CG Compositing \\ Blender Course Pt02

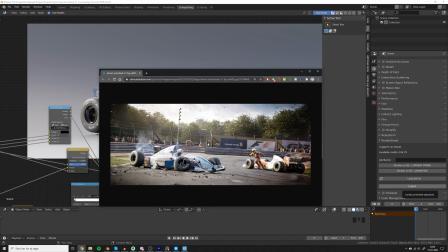225s
That was just to also add some depth so you could kind of see that some trees are behind and some trees are in front but for a studio
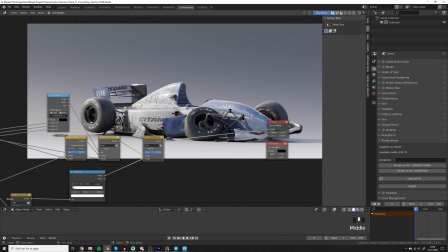231s
scene like this it doesn't make so much sense but still let's just add it in there now you know how to do it if you
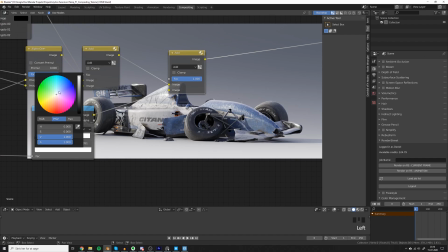237s
want to get fancy you can also color the white to a kind of bluish color if you want to if you want your environment to be kind of
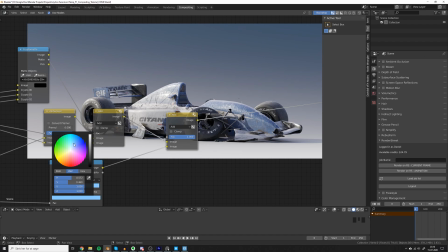243s
bluish and this way you can also add some kind of tint or mood to your scene so this is like a quick before and after
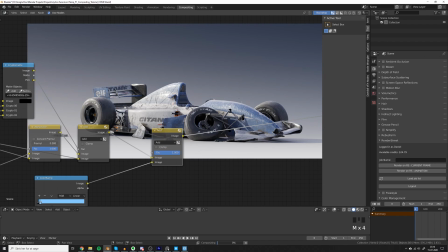249s
very subtle effect so
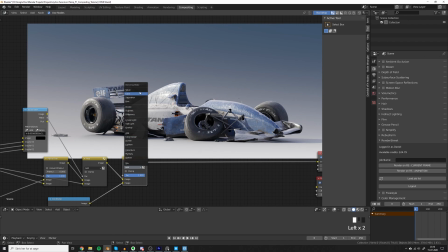253s
maybe some people are using the screen mode instead of the add mode when doing stuff like this, I would suggest that you stick to add because add is just exactly what it sounds like. It's adding two values together. As far as I know, screen is like a compensation for when you want to add non-linear footage together.
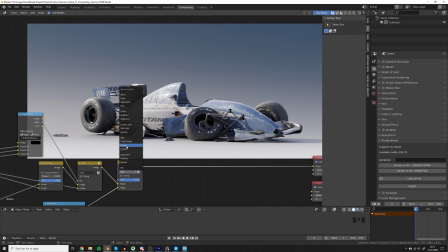269s
It becomes very technical very quickly when you dive into it, but if you have two sRGB images and you want to mix them together, usually you would use screen because add would blow it out completely.
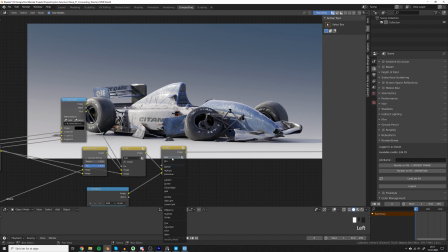277s
But because we're using a good linear workflow, then the add is actually the best method of adding things together instead of using the screen so
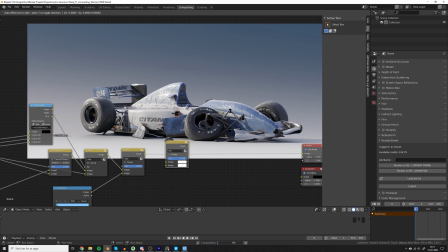286s
here we can also check if we want to use some of the other passes that we rendered out let's see if we can use the ao pass for
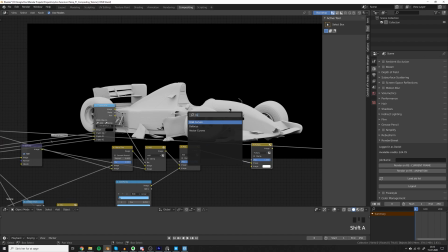291s
something the way i usually use the ao pass is with the multiply and then a curve put onto the ao pass so let's
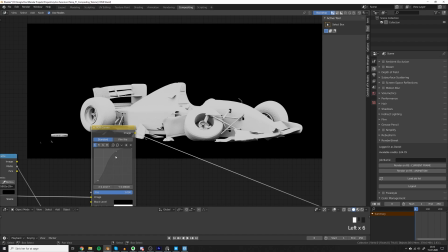298s
boost this one so we have like very bright highlights and dark shadows and again if we want so we can try to denoise it
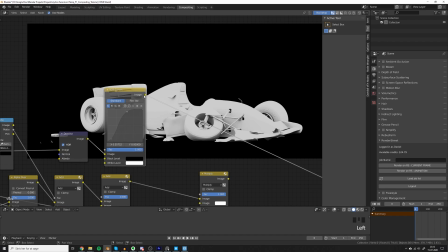306s
just in case we'll get rid of that yeah noise in there in the wheel let's see what this does If it looks nice,
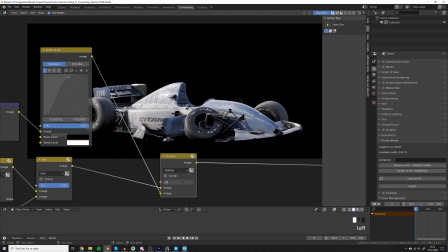314s
I would keep it, and if it doesn't, I would just get rid of it.
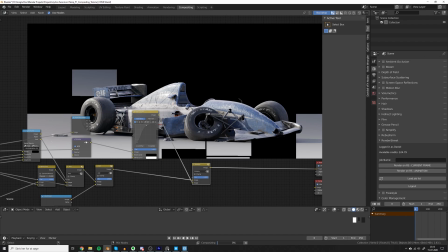320s
Okay, so now we're running into a problem, because our ambient inclusion pass actually has a black background,
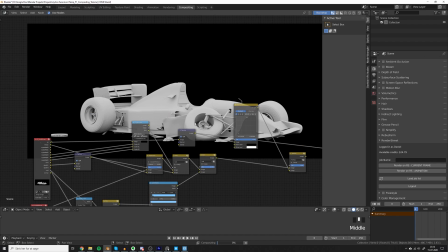326s
and we don't want this ambient inclusion pass to have any effect on the background. So what we need to do is to get the alpha from this image here.
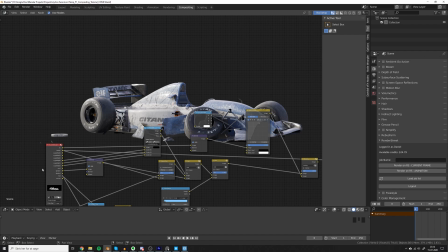334s
So let's find the separate srgpa node and plug the beauty into the image and get the alpha here,
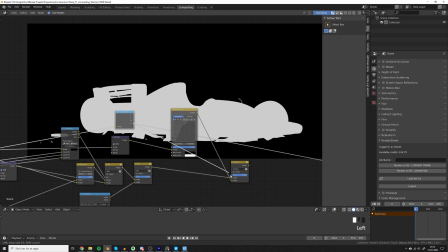340s
and plug that into the vector in the multiply.
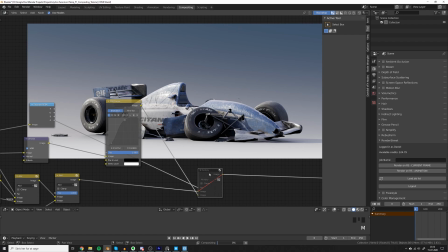345s
Okay, so now you can see that if we mute this one, then it's only affecting the car.
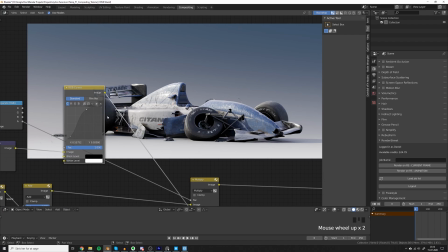350s
Right now it doesn't look so nice, so let's try to control it a bit with our curves and maybe a math node.
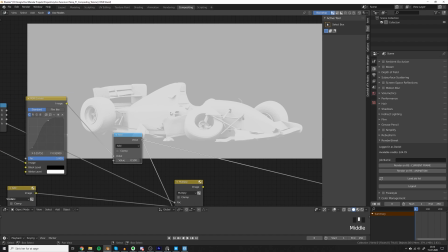358s
Let's just try to use this math node to brighten our entire ambient occlusion map up a little bit.
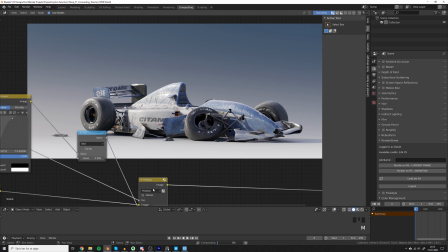364s
Let's see what this does. So what you can see is that it just adds a little bit of punch to the image. The reason why it does that is just because the ambient occlusion takes the darker areas and darkens them a little bit and takes the surfaces facing upwards and just brightening them a little bit.
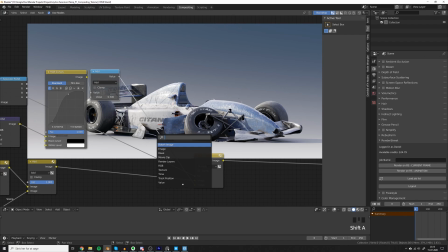379s
I still think the effect is too strong so let's take the factor and just add a multiply node on that one saying that we're going to multiply it by if we multiply it by zero we will disable the effect entirely and
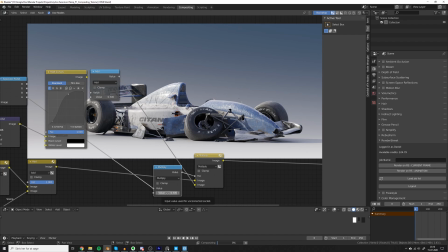394s
if we multiply by 0.5 then we will take 50% of the effect into the final.
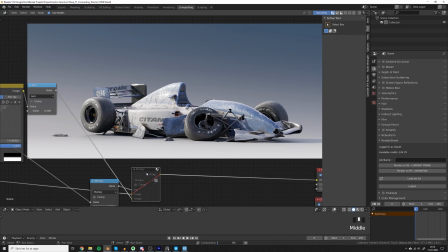400s
Let's compare and see if we like the result or not.